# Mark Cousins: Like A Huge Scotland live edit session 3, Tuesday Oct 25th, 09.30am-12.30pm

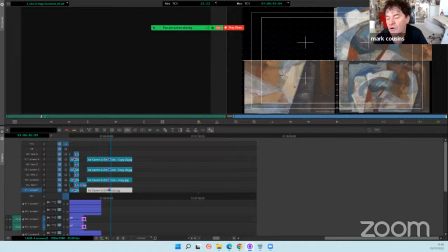36:16 So if you are on Twitter, you can send me a question or a comment on Twitter,
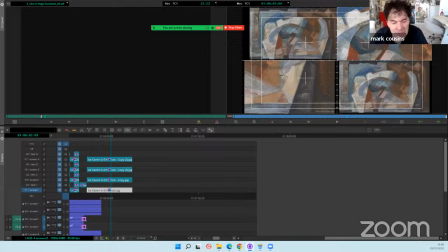36:24 which is, I am at Mark Cousins Film. And I noticed that WhatsApp is down. And so I don't know if it's fixed yet, but WhatsApp was down this morning.
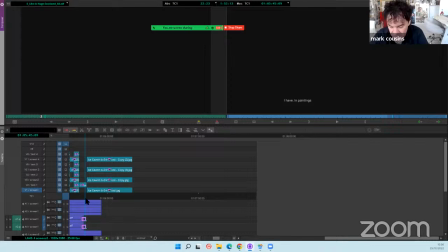36:35 So people have piled onto Twitter for that reason.
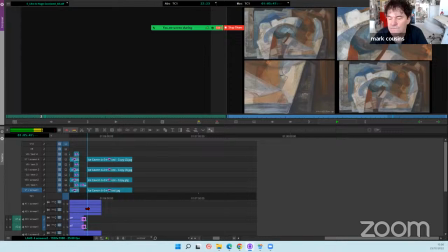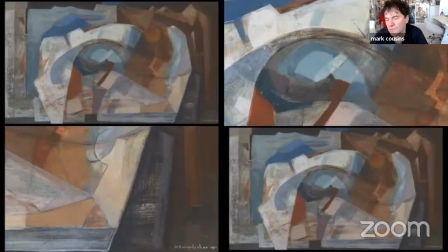36:50 That music goes so well, doesn't it? I thought that was going to be a bit too much of the same thing, but it's quite nice actually looking at it. Isn't it? And then it's also like, I mean, it will be not right next to each other.
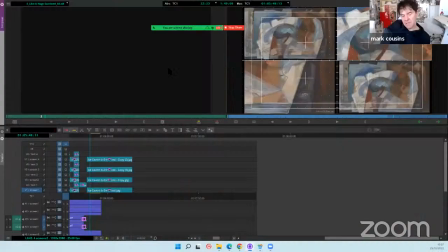37:08 You need to look around. Yes. No, I think that's good. And then you'll start to mix it up, won't you? And as you said, we don't want to cut all four of them away at the same time, Timo. You'll take one of them away and replace it. And so it starts to be really kind of funky.
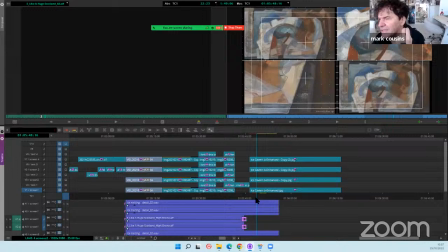37:23 Yeah. No, but it's nice to start with those four versions of the same thing. It's almost like a kind of fly, you know, like a fly when it looks at the world, it sees, I don't know, sees the same thing through different lenses.
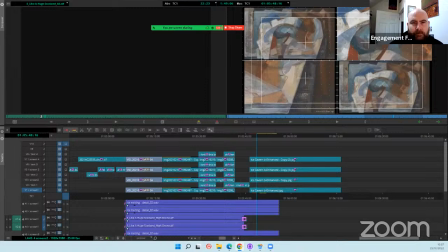37:38 It's like looking at the same painting with a telephoto lens and a close-up lens and different.
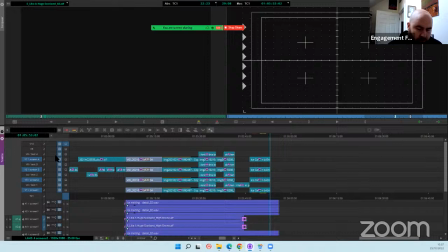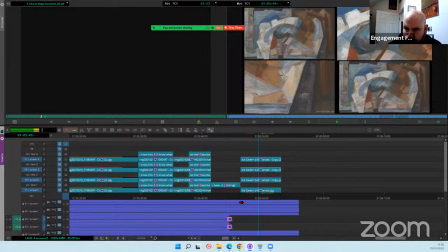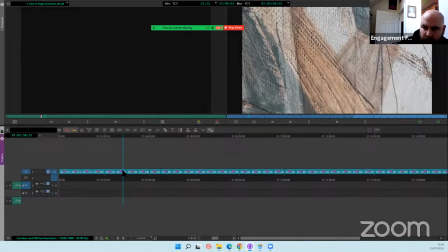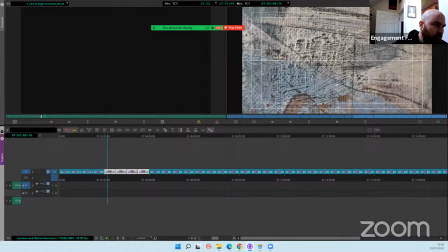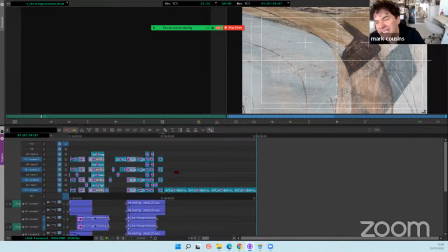38:42 It will be fascinating because that's the individual warp and weft or whatever that is, those words are, of the canvas, isn't it? So seeing that huge should be very interesting.
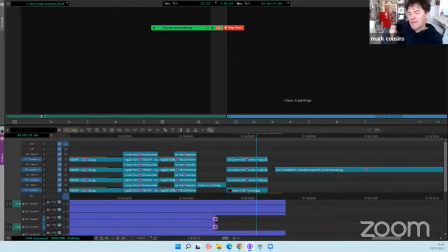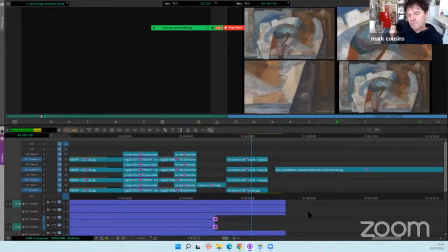39:00 The idea for this.
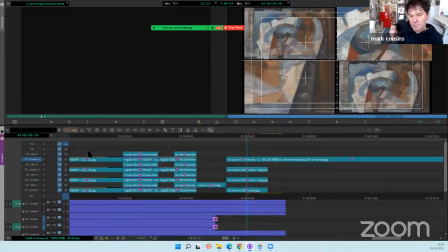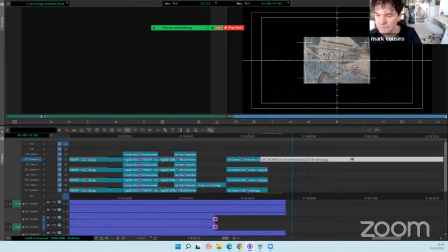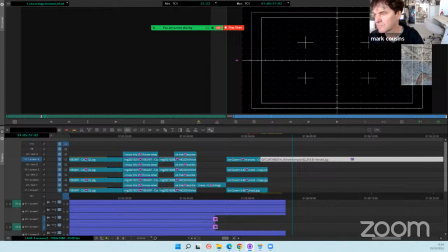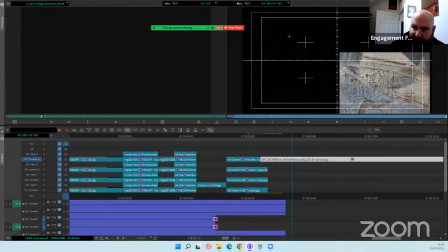39:39 You said it's 1 minute, 50 seconds of music. Is that right? Yeah. I think you might need to use all of that for this montage. Okay.
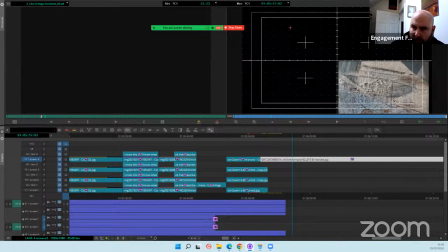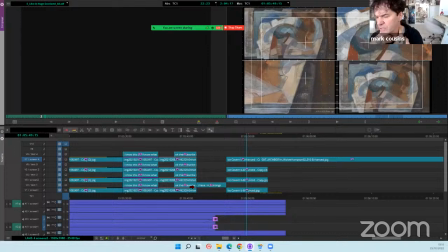39:59 I took my cold, I've got a cold. I took my tablets at 7 o'clock this morning. Do you think I can take more? No, I took them at half six. Yeah, I can take more cold tablets. I mean, it's more about, I think, the 24-hour cycle, isn't it? Yeah, okay, I'm going to take some more.